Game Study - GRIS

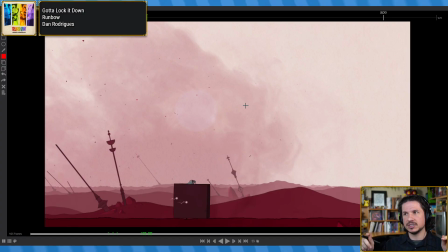That could be easy. But the problem is, if she just turns into a cube, that doesn't really show the weight of it,
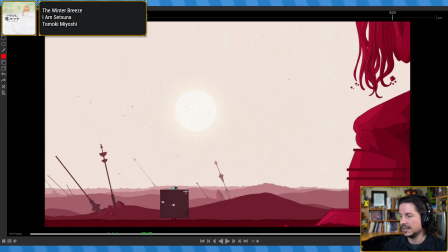because, or it would be tricky to show the weight, because all it would look like is that her shirt, there's just a stick, like she's holding two sticks, or just she's got her arms up like that. So let's actually draw that here.
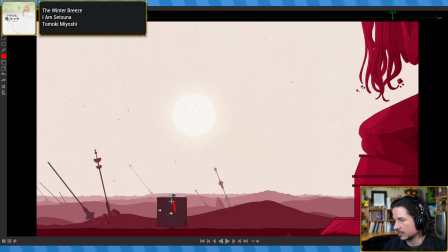So remove that here. So it would be like if she's got her body underneath here, she's just got her arms kind of in the corners, and then the cloth is just draping down from there, and she's just holding it tight.
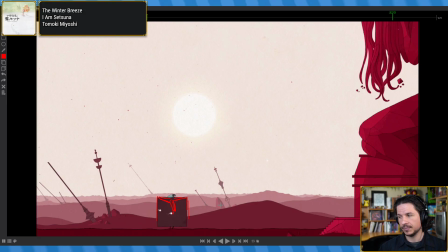But when you see the cube, suddenly, how would she hold the cube shape?
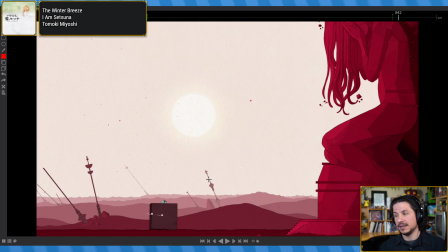She doesn't have 4 arms to go into the 4 corners. That makes it feel like, oh, there's definitely been a transformation here.
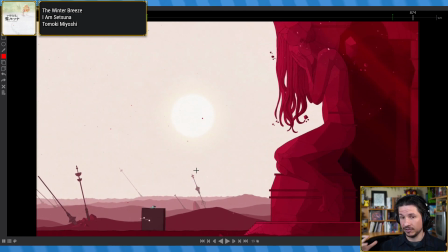It's not just a shape, it's a volume, and the volume has much more weight.